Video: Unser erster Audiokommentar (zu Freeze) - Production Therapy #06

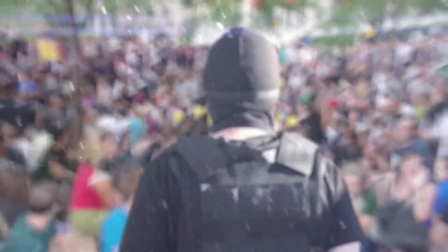ganz okay und ich habe es cool gefunden dass ihren politischen effekte ist genau das das ist einer
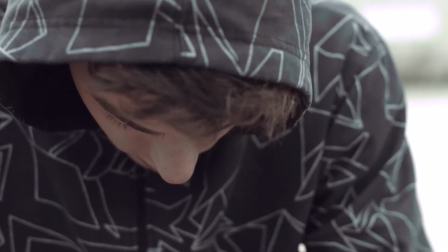der coolsten dort einfach visuell finde ich ja und er ist blieben
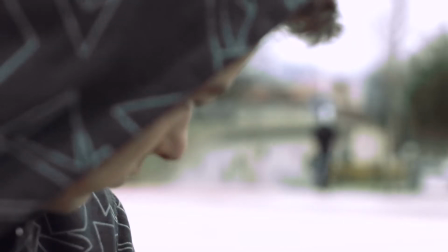im hacker hoodie modus die decken plötzlich so daher finde ich das er
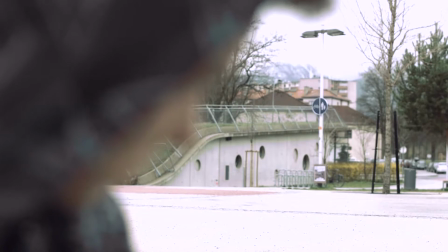dann das wobei im des sitzer übergang war der halt nicht mit
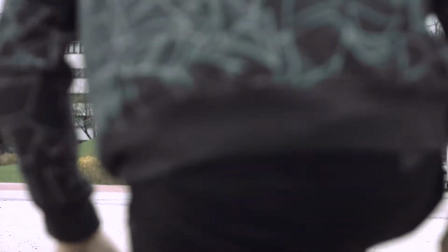schwarz blende der funktionierer finde ich cool weil du ja da auch diese partikel zuerst wie immer schon da geht
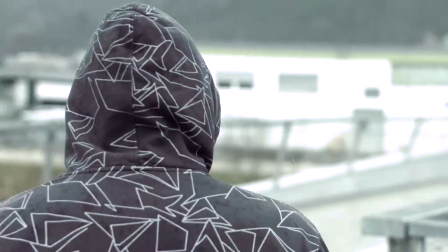an der regen ja eben da hat der regen dann schon funktioniert findet das jetzt besagte kampfszene
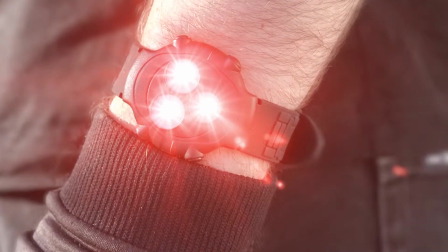weil er muss jetzt sozusagen noch irgendein zugangscode den halt nur einmal gedacht hat eher hochrangigere von dieser
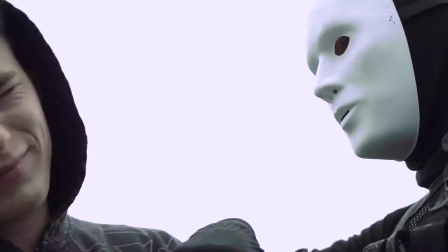freeze force haben klar muss er hat eben genau hatten elektrisiert um dieses ding zu
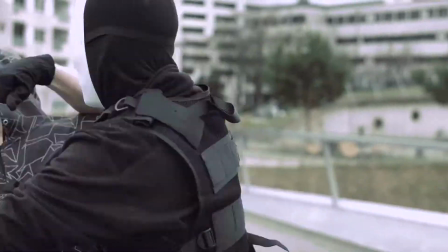disablen aber es hat sich halt dann relativ schnell wieder angeschalten weshalb der dann wieder aus
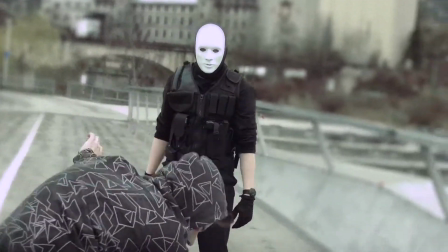der starre auf scheint es ist ja wahnsinn
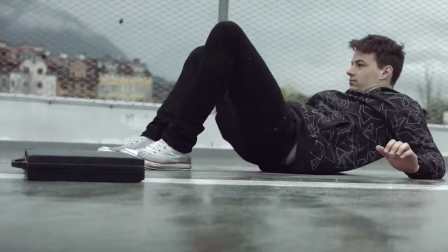wie kurz der aber das hat man gut gesehen dass ich schneller gemacht habe wohin fällt
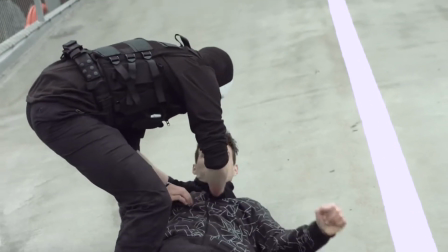das nasse boden aber ziemlich gut das stimmt und diese szene hat
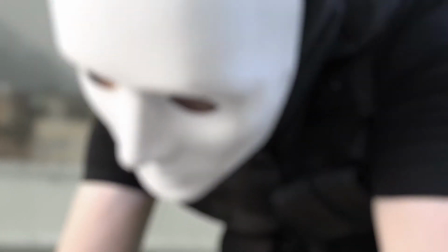komplett keinen ton gehabt den effekt habe ich cool gefunden weil Weil das war auch so ein Ding,
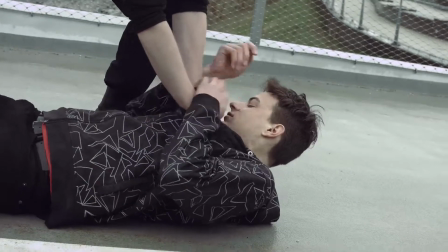wo ich gedacht habe, das Wirken schaut so unecht aus. Deshalb habe ich den Effekt mit diesem Pilz-Hit dann noch reingetan.
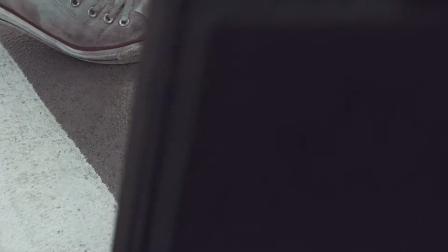Und da, das war, finde ich auch recht nett überlegt.
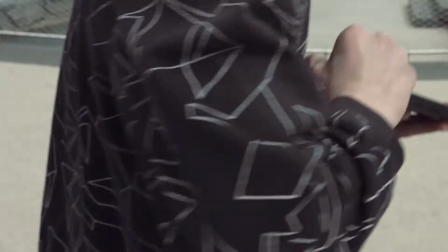Dadurch, dass er ihn halt wirkt, zeigt er ihm eigentlich seine Schwachstelle, dass er auf dieses Armband kommt und es ausschalten kann.
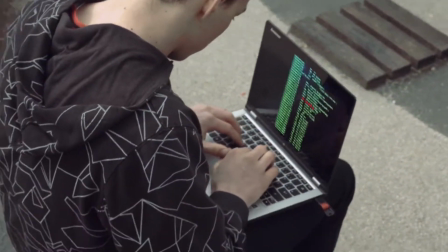Das muss er auch erst noch checken in der Geschwindigkeit. Ja, aber ich finde eben, dadurch habe ich halt das grüne und rote Licht noch eingebaut.
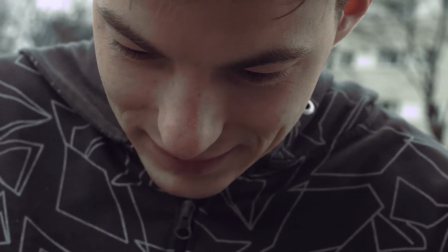Also ich finde, das funktioniert halbwegs. jetzt schafft er eben das schaltet das aus und
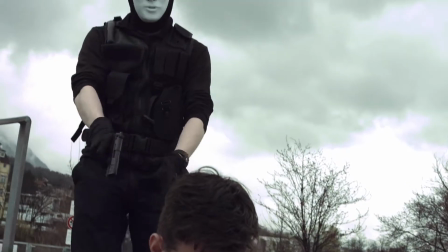da war eben jetzt eine idee dadurch dass es ausschaltet ist oder freeze zu ende und der
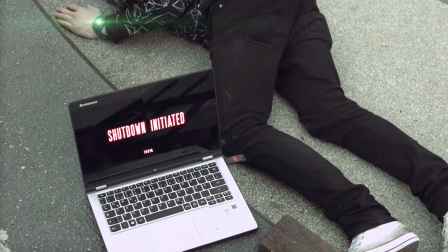typ startet dann geht der kumpel dann wieder und er ist abgelenkt und scheiße laufen da wollte
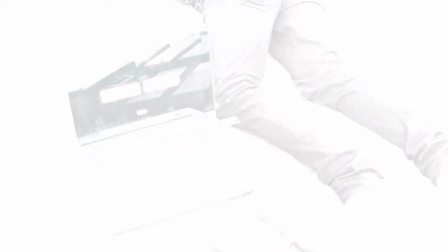ich echt ein wenig radikal die slow mo war leider ein bisschen dumm aber der shot war zu kurz und ich habe gedacht ein bisschen passt weil oft den spieler haben sie dass das bild so bei gta war das glaube und da war dieser weise besagte
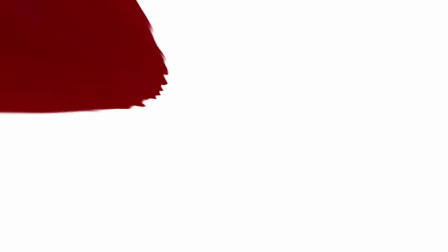shot echtes die zuschauer sozusagen so lange wie möglich hinhalten wird wo sie dann denken was passiert jetzt ist jetzt
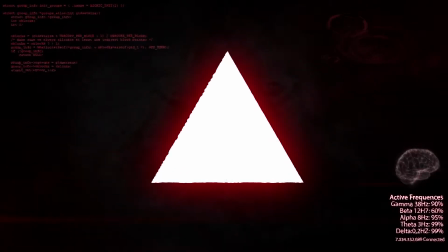aus oder passiert irgendwas und es hat aber die ersten vorführung sehr gut funktioniert weil die weiß noch bei der ersten vorführung haben daran schon ein paar leute angefangen zu
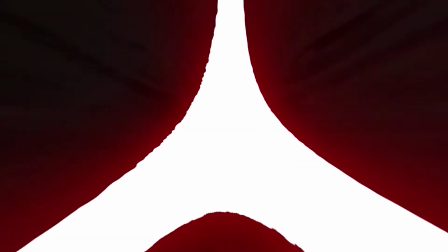klatschen weil sie gedacht haben jetzt ist aus und das ist eben so übergangs effekt den ganz cool gefunden habe genau da wie mit der
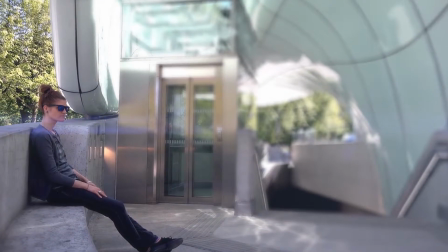laura und was macht dabei hat gedacht die leute zeigen die visuellen eben weil das coole location
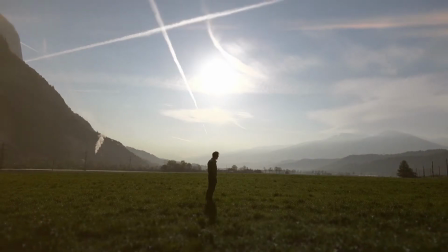halt da wollte er dann einfach leute zeigen und diese nachricht die man jetzt hört soll
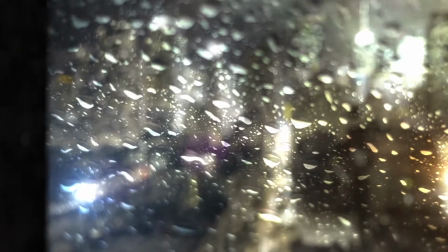eigentlich in ihrem kopf stattfinden also dadurch dass das ding jetzt
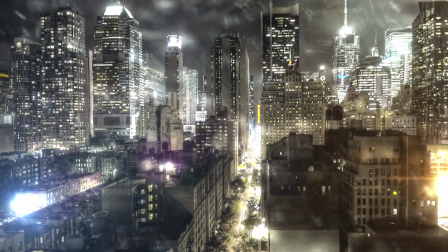ausgeschalten wird wird ihnen erklärt was passiert ist und dadurch wissen
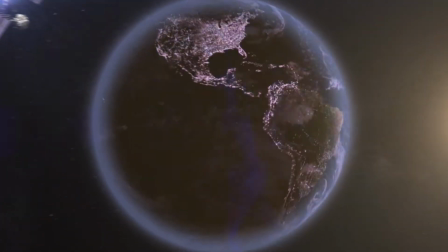es dann am ende alle komplett animiert der ist komplett animiert da eben um die
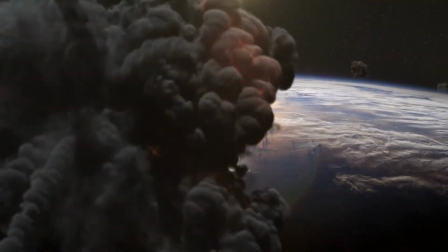feld macht wir gedacht haben visualisieren der übergang war ganz geil ich finde eben dann generell cool so großen
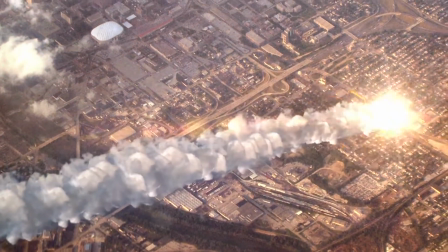rahmen dann ja und das ist halt als after effects wo ich echt ein bild gestruggelt habe dass das cool ausschaut
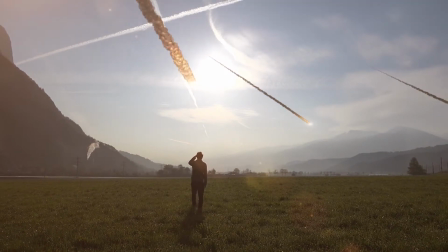am ende und das da bin ich mir selber an warum jeder
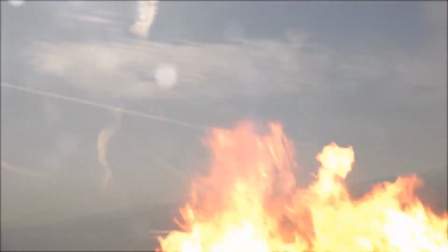wieder mich selber genommen habe ich wollte eigentlich dass da so irgendwie so farma in china oder so steht.
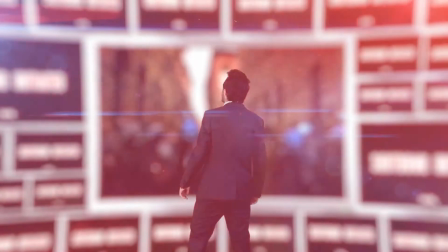Mit so einem Hut oder so. Ganz klischee-mäßig. Aber ich hab... Keine Ahnung. Ja, und der sieht halt jetzt...
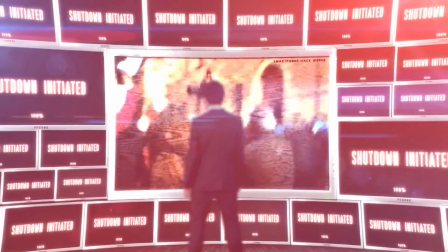Und ich glaub, wenn man sieht, ich bin von hinten zweimal und das ist einfach voll verwirrend.
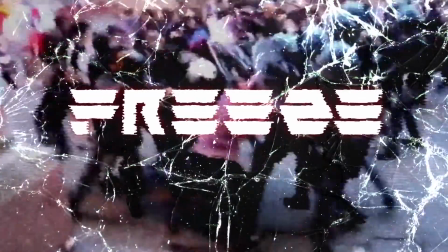Das ist gemein, weil man sieht dann doch von hinten, dass es... Und ich hab halt gedacht, ah, das erkennt man nicht oder so.
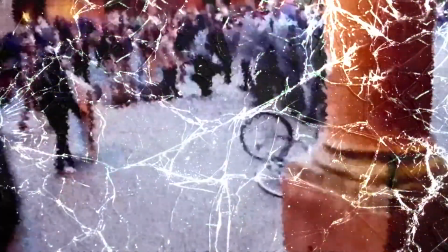Ja, das ist eben das besagte Stock-Footage, das dann... Also eigentlich jeder Mensch auf der Welt weiß jetzt eigentlich, was passiert ist.
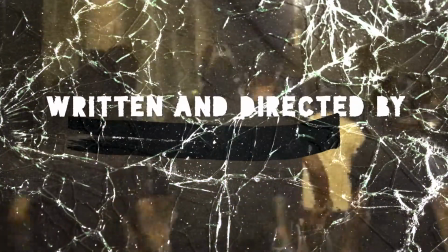Und ich glaub, das führt dann vielleicht schon zum Ausnahmezustand. Das fragt mich jetzt mal. Das find ich irgendwie...
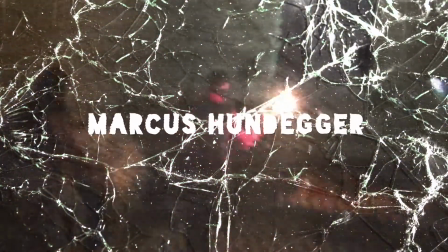Da habe ich das Gefühl, dass da der visuelle Stil noch mal doch recht umbricht. Ja, das stimmt. Das liegt einfach am Stock-Footage.
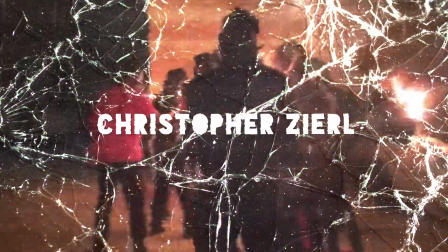Und ich wollte halt dieses zerstörte,
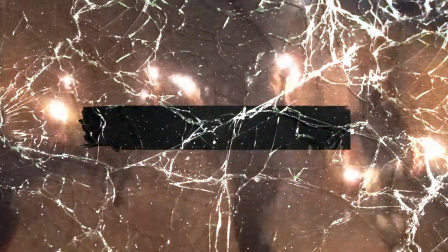ein bisschen die technische Zerstörte, deshalb habe ich halt diesen Glas-Ding und ich wollte dann irgendwie, keine Ahnung,
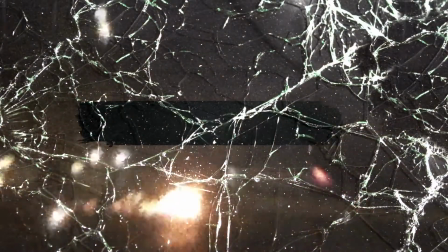mit Zensur und was auch immer, deshalb habe ich die Namen da so durchgestrichen. Es hat etwas punkiges.
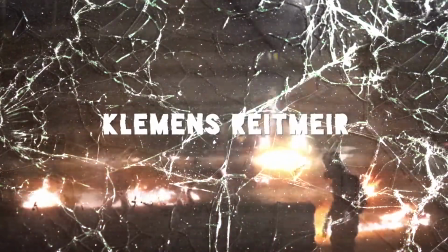Es hat ein bisschen was punkiges, es passt nicht ganz dazu, da ist was dran. Aber ich habe auch nicht gewusst, was ich sonst reintun soll.
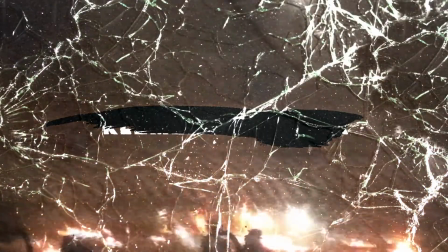Und ich habe da ein paar coole Aufnahmen gefunden, die wir halt royalty-free verwenden können.
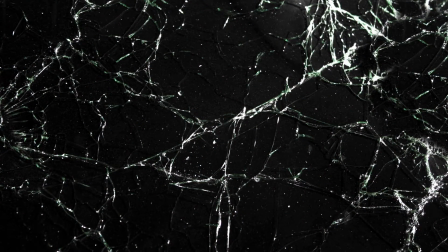Deshalb habe ich das verwendet.
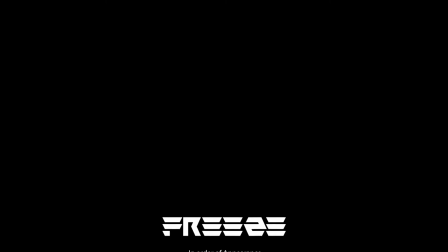Jetzt kommt der Abspann.
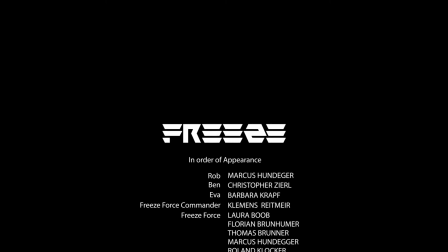Ja.
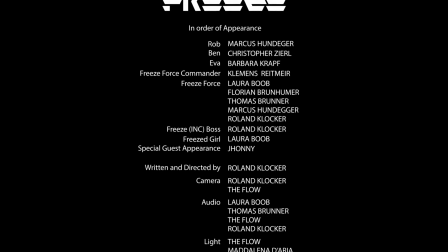Ja, ich würde sagen, wir lassen es beim Abspann, weil die Post-Credit-Zene ist einfach so unnötig, dass wir uns die gar nicht mehr anschauen werden.
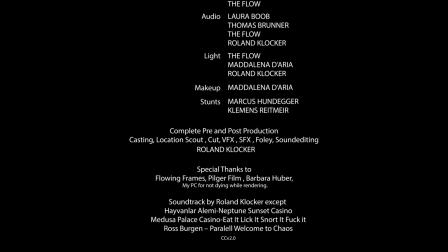Ja. Ich finde jetzt, wo ich es so gesehen habe, finde ich es gar nicht so schlimm, wie ich es in Erinnerung gehabt habe. kriegt dann fallen ja nicht sofort die sachen ja das ist die um wir haben sitzen auf dem handy bildschirm angeschaut das ist auch noch mal ein vorteil da habe ich mein logo stehen lassen sehr nice es ist ein bisschen nachgefahren es waren jetzt sehr sauber animiert jetzt kommen wir doch noch die postkarte
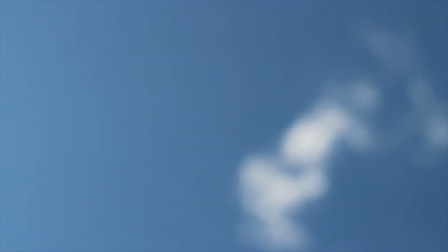ziehen das ist jetzt eben das sind diese besagten flyer und es gibt dann jetzt noch einen shot von der tür jetzt gibt es nur den shot wo ein flyer
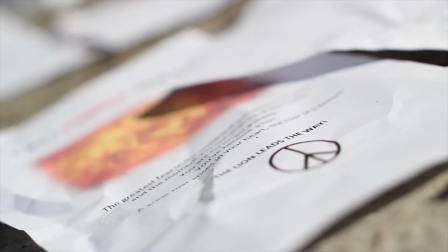haben da extra langsamer gemacht dass man sieht da da sieht man eigentlichen text
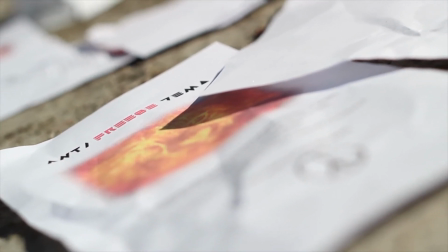und da ist jetzt dann also schaut wo eine diese maske
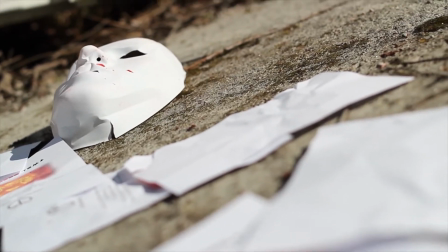von den halt zerstört mit blut drauf rum liegt wo man sieht das ist sozusagen das aftermath vom event
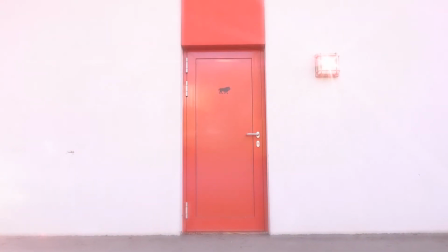also so ein bisschen ja und das ist diese besagte tür es passiert eigentlich
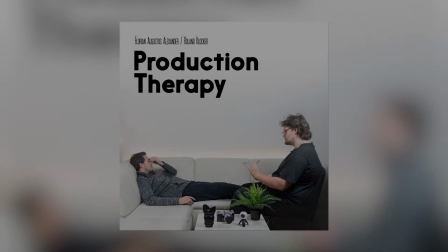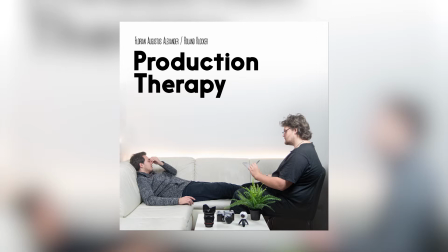weil die rot-weiß war und ich bin oft an der vorbeigegangen und habe gedacht, das schaut visuell cool aus und passt zu diesem rot-weißen Look von ihrem Meeting und habe dann irgendwie gedacht, dass rot ihre Farbe war und deshalb dann auch die Farbe von den Guten am Ende irgendwie wird,
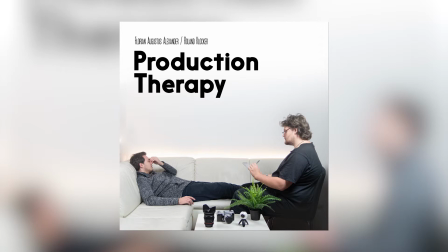aber das sind halt alles so Überlegungen, die man nicht versteht und eben da, ich wollte dann irgendwie, dass die ein Zeichen haben, wie es halt in solchen Filmen immer ist, da war wieder so ein Scheiß auf die Tür geklebt. aber die Tür schaut schon an sich ganz cool aus sie hat immer spannend ausgeschaut deshalb habe ich gedacht, baue ich die ein
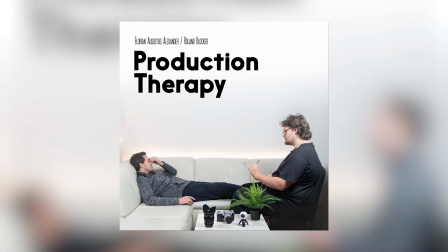sehr cool ja, das ist dann der letzte Shot die Tür und dann ist es schwarzblendert dann haben wir uns den auch angeschaut das hat jetzt eh überraschend gut funktioniert ich finde man hat immer recht schnell reden müssen aber es waren glaube ich doch noch ein paar Sachen dabei die ich jetzt in der ersten Folge
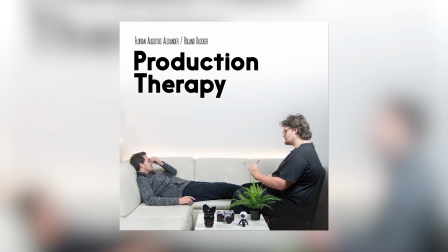nicht gesagt habe weil man so halt dann doch noch was sieht und ja Ja, also je nachdem, wie fleißig wir mit aufnehmen sind, ist das jetzt entweder eine Zwischenfolge oder eine Hauptfolge. Genau, dann vielen Dank für das Zusehen.
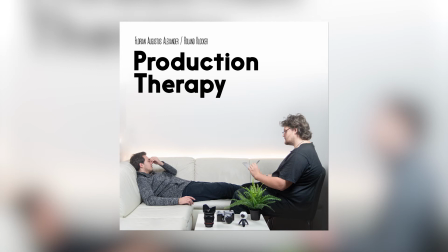Wir haben Instagram, Facebook, YouTube, teilt es euren Freunden und so weiter. Wenn Ihnen langweilig ist, wollen Sie vielleicht gerne sowas anhören. Ja, genau, oder falls ihr einen filminteressierten Cousin oder anderweitig Verwandten habt, dann schön zeigen.
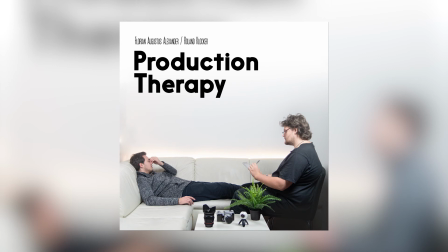Genau. Aber ihr wisst eben, wie das aufläuft, deshalb, glaube ich, reicht es. Danke fürs Zusehen. Bis zum nächsten Mal. Ciao.